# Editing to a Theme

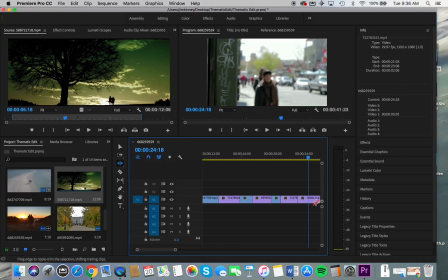Moving into the next shot. Again, I'm just going to pull that up a bit. So we start right in the middle of the action. Right to there.
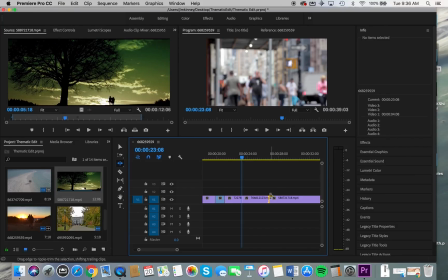And then I'm just going to quicken this even more.
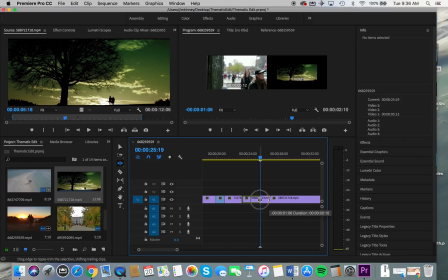It's going to take it to about there. And then our final long shot.
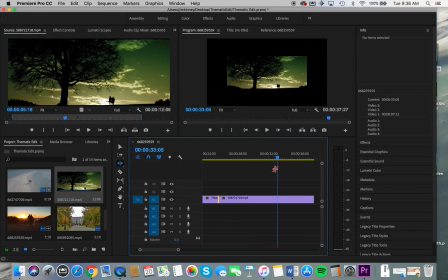It just slows things down, gives us a very different, more satisfying, peaceful pace at the end to kind of match that visual. And that's kind of where we'll hang on it. Now, keep in mind, I've used too many shots here.
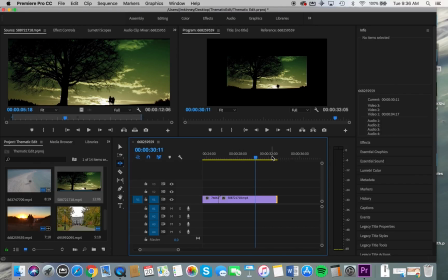I'm at 32 seconds rather than the required 20 to 25.
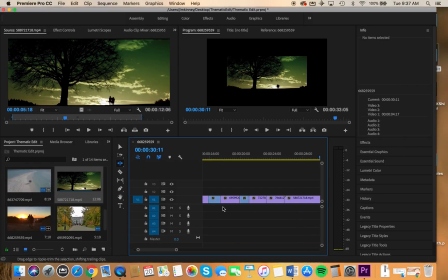So I'd probably have to give some serious thoughts about getting rid of something here.
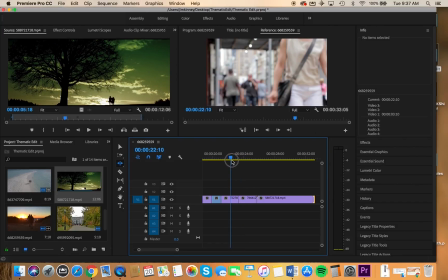Maybe this sort of gritty, out of focus footage is redundant. We've got two pieces of it. So again, I would select the one that I don't need.
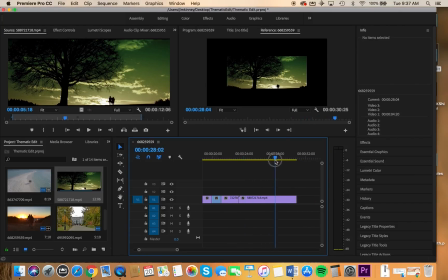Option delete. We've removed that. We're cutting down our time. Maybe scale this back again with the ripple edit tool. So we're getting there.
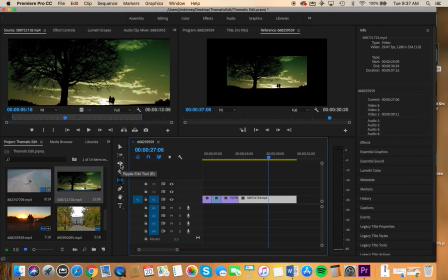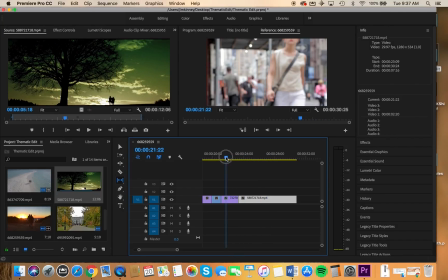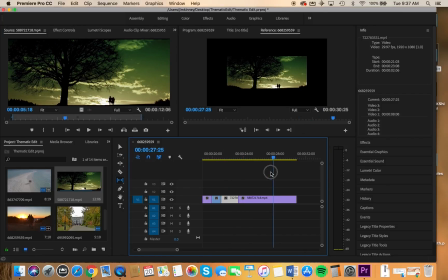Sorry, I'm using the slip tool. That's why it's not working the way I intended it to. You notice again, the slip tool is just showing us those in and out points in our video.
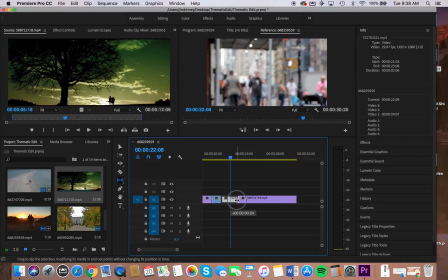If we slip to the left, this is really not long enough to have this tool work effectively.
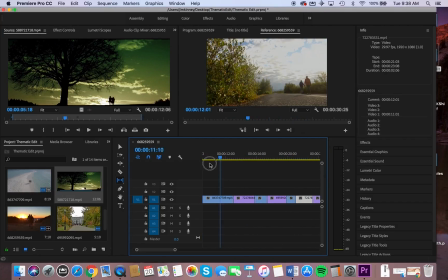You need a slightly longer segment, that you can see there.
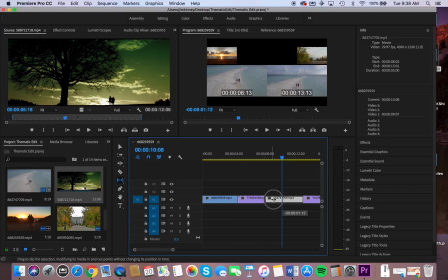The slip tool would allow us to change our in and out points. Currently, our out point is showing the sky. And if we slip this way, you can see where it's coming in. Slip it all the way back.
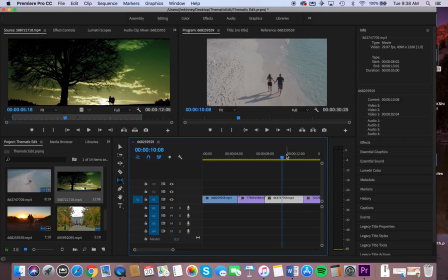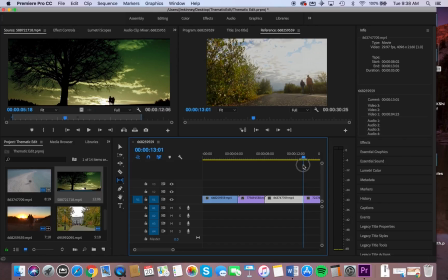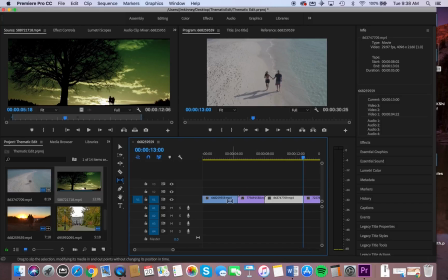Okay, so we've just got to tighten it up a little bit more, and we could probably find some other footage that's a bit redundant. I don't mind that transition, it's pretty good. That maybe is a bit harsh.
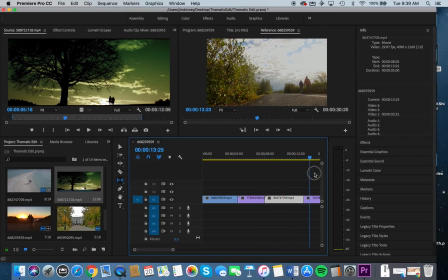It's such a stark change in color temperature. Maybe we get rid of the beach scene, I'm not quite sure.
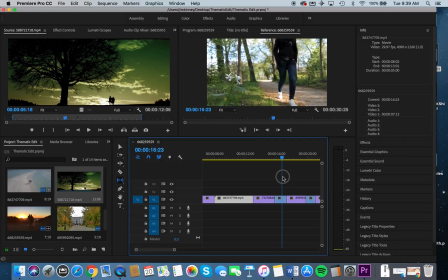This one's not very satisfying here. It's all out of focus. The main subject seems to be that flower on the left-hand side. and the subject never really comes into focus. So I'm going to remove that piece.
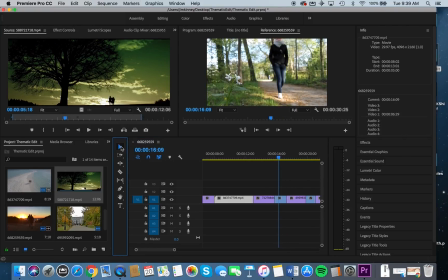Oh, Command Z. Remember, Option Delete for the ripple effect to take.
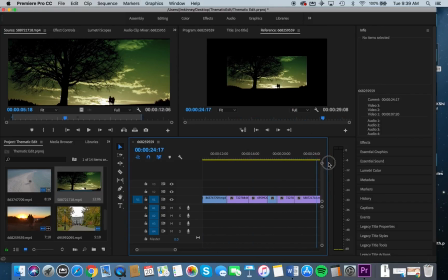I'm still a bit long in the tooth here.
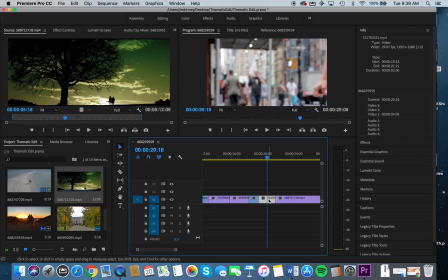And I'm just going to trim this one back with the Ripple Edit tool.
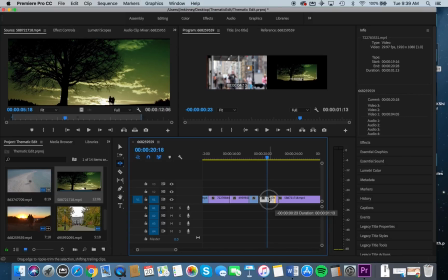Scale it back.
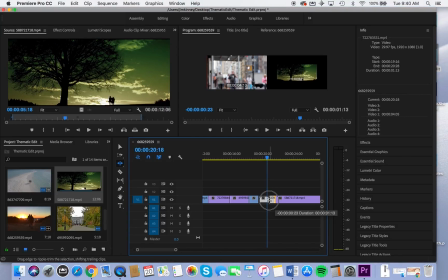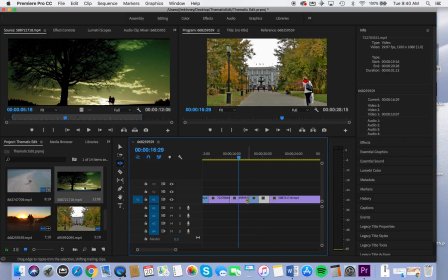Scale this long walk back.